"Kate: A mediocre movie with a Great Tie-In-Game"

He gets captured and brainwashed to be a ruthless killer, eventually breaking away from the brainwashing but now with the ability to kill. He decides to use this newfound ability to protect his friends and family and also has to kill his mentor slash father figure at the end. If it was intentional, that's cool, but I think it's just some random thing that was there when they filmed it.
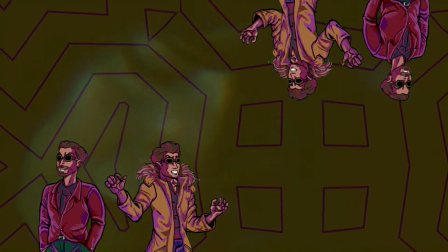Back to the story. As Kate is about to kill the guy, her head starts to hurt and she misses the shot.
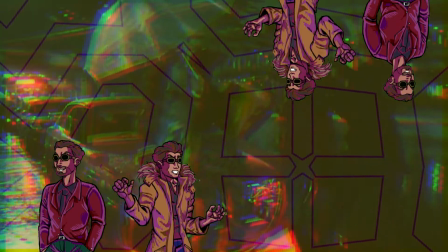She tries to hunt down the target through the rooftops, but her aim isn't good enough. Kate leaves everything behind, steals the car and starts fleeing from the target's bodyguard.
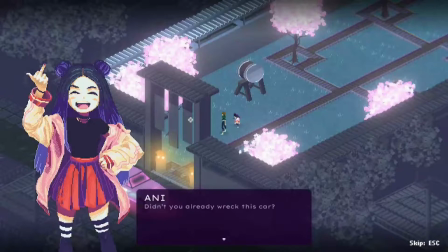The car can be found in the beginning of every round in the game and any dust comment that the car should actually be completely crushed.
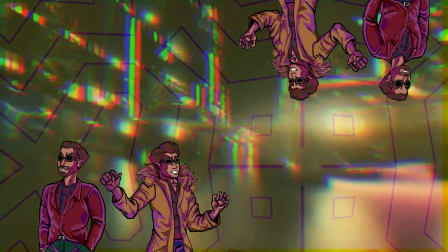The car chase is clearly CGI, and as someone that plays a lot of games, I did like it.
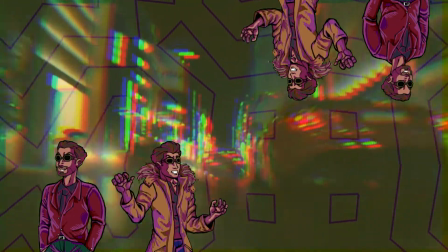It isn't immediately noticeable, but cars seem to lack weight.
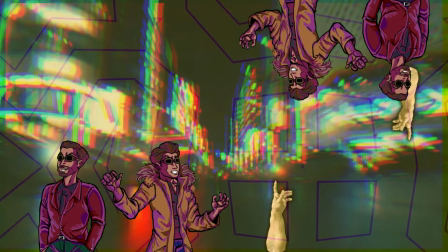Towards the beginning of the car chase, one car is ramming another, but they barely move forward.
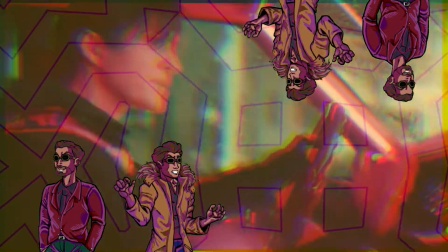I assume it is done to make the camera chase more clear, but it looks weird at second glance.
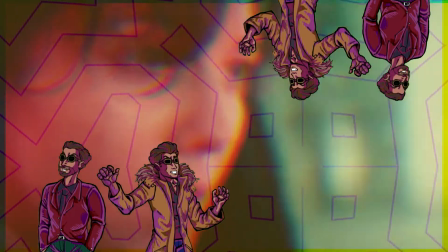One thing that took me out of the scene was the constant cutting towards the interior of the car.
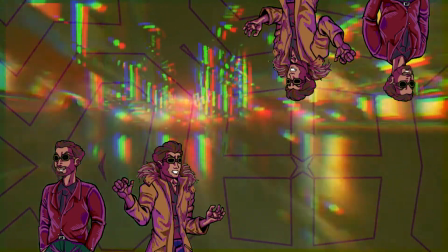Instead of having just one long running CGI scene, for some reason it keeps cutting back to Kate.
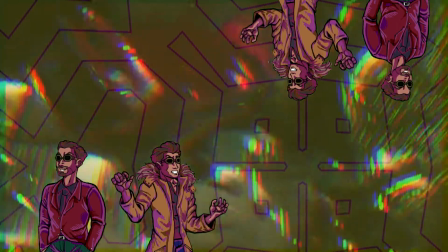It makes sense towards the end of the scene where her head starts to hurt, causing her to crash, but I don't like how the beginning of the car chase is cut.
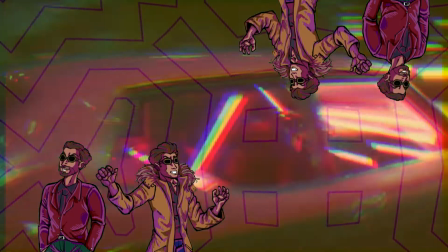Also, right before the car chase starts, there's a jump cart and as someone that tries to hide cuts as much as possible,
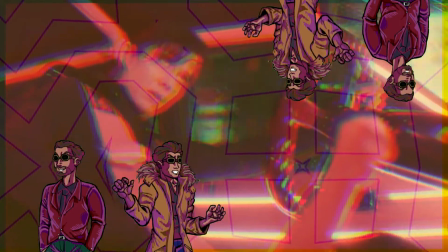I find that really strange for a full-fledged movie.
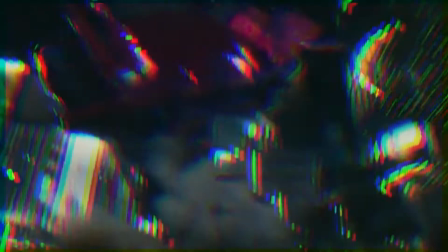These scenes, starting with Kate going on a run and ending with her crashing the car, are basically a repetition of the first five minutes,
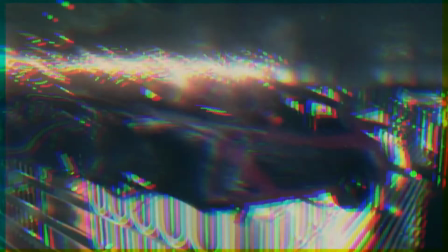with the benefit that it actually transitions into the next story beat and actually sets up the rest of the movie.
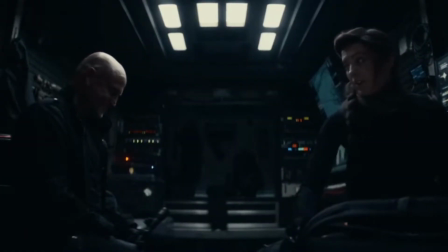The first five minutes are completely detached from the rest of the movie. The more I think about it, the more I'm convinced that the whole prologue should've been cut out entirely.
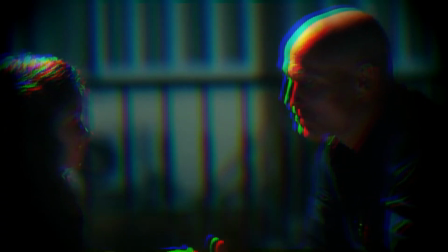Anyways, after the crash we get a flashback where we see a bunch of scenes where
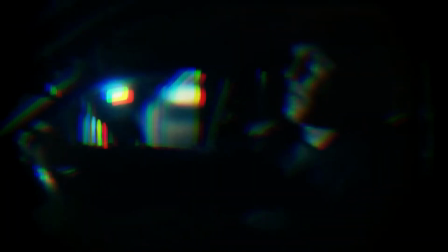V is talking to a younger version of Kate and basically teaching her the craft.
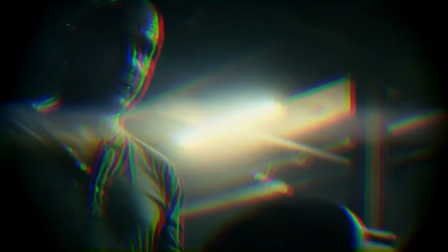Throughout the movie there will be three more flashbacks besides this one and I don't like them.
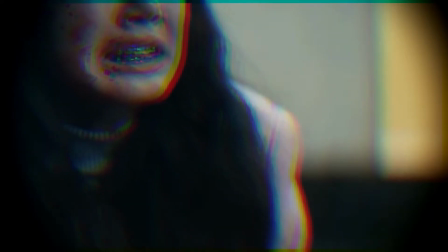One is right after she finds out that she has been poisoned, another flashback once Kate decides to kidnap Annie, showing Annie screaming holding her dad's dead body,
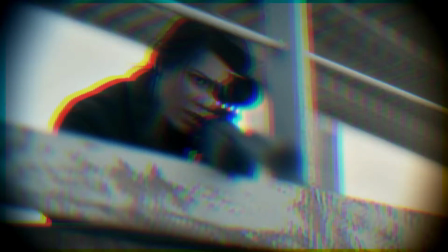and one right before the ending where V says that a shot to the head is professional and a shot to the stomach means that it's personal.
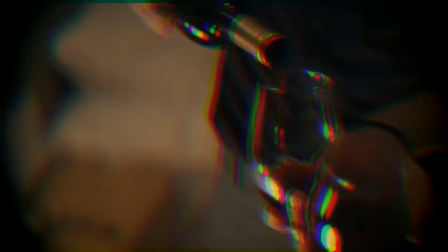The poison flashback is a bit too close to the other flashback we just had,
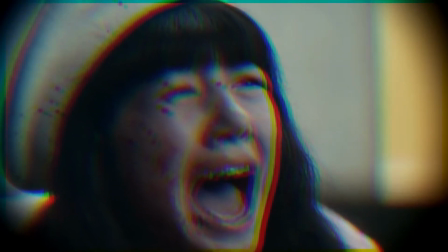the Amy flashback would have made sense if the first five minutes of the movie didn't exist, and the V flashback should have been lumped together with the first flashback. While I don't like flashbacks, I think the first one makes sense and the other three major ones are way too on the nose and break the flow of the movie, especially at the end when we get the random flashback just to explain why Kate is shooting V in the stomach. I would have appreciated it way more if they are set up now and paid it off at the end of the movie giving the attentive viewer a wink and a nudge. So Kate wakes up in the hospital and finds out that she's been poisoned with polonium 204. She has roughly a day to live or so. Polonium 2010, not 204, is often used to assassinate people but rest assured you will die pretty quickly if you're exposed to any of those elements. There's basically no chance it be getting up from that hospital bed and there is no cure for radiation poisoning as of 2021. You will have to suspend your disbelief here, but it sets up the stake nicely. Kate has roughly 24 hours to kill the guy that poisoned her and so Kate leaves the hospital and makes a visit to the guy that she early on had sex with,
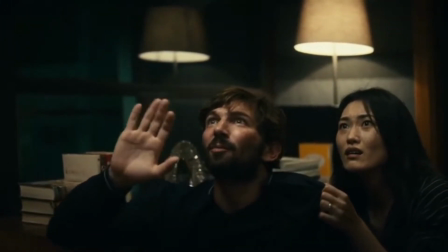named Steven. Turns out the guy was blackmaid by the Kijima clan, specifically Sato, and so Kate gets her first target.
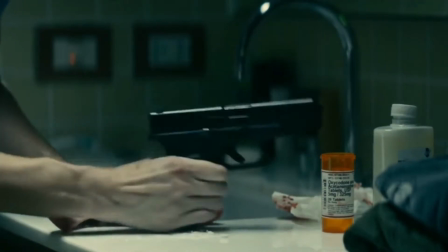She takes some drugs, as you do when you die from radiation poisoning, and the thing she asks for is Boom Boom Lemon.
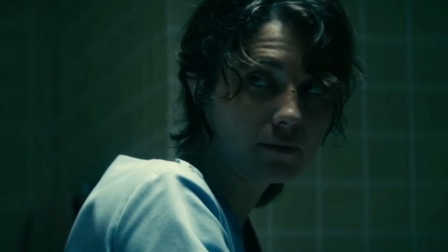I don't quite understand the whole Boom Boom Lemon thing. Is it supposed to be a joke? A tick that Kate has?
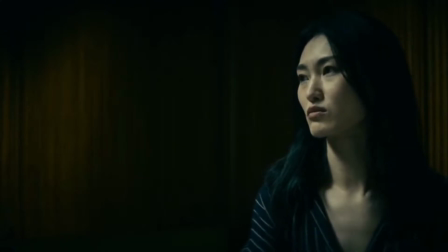Does the Boom Boom Lemon represent something to Kate?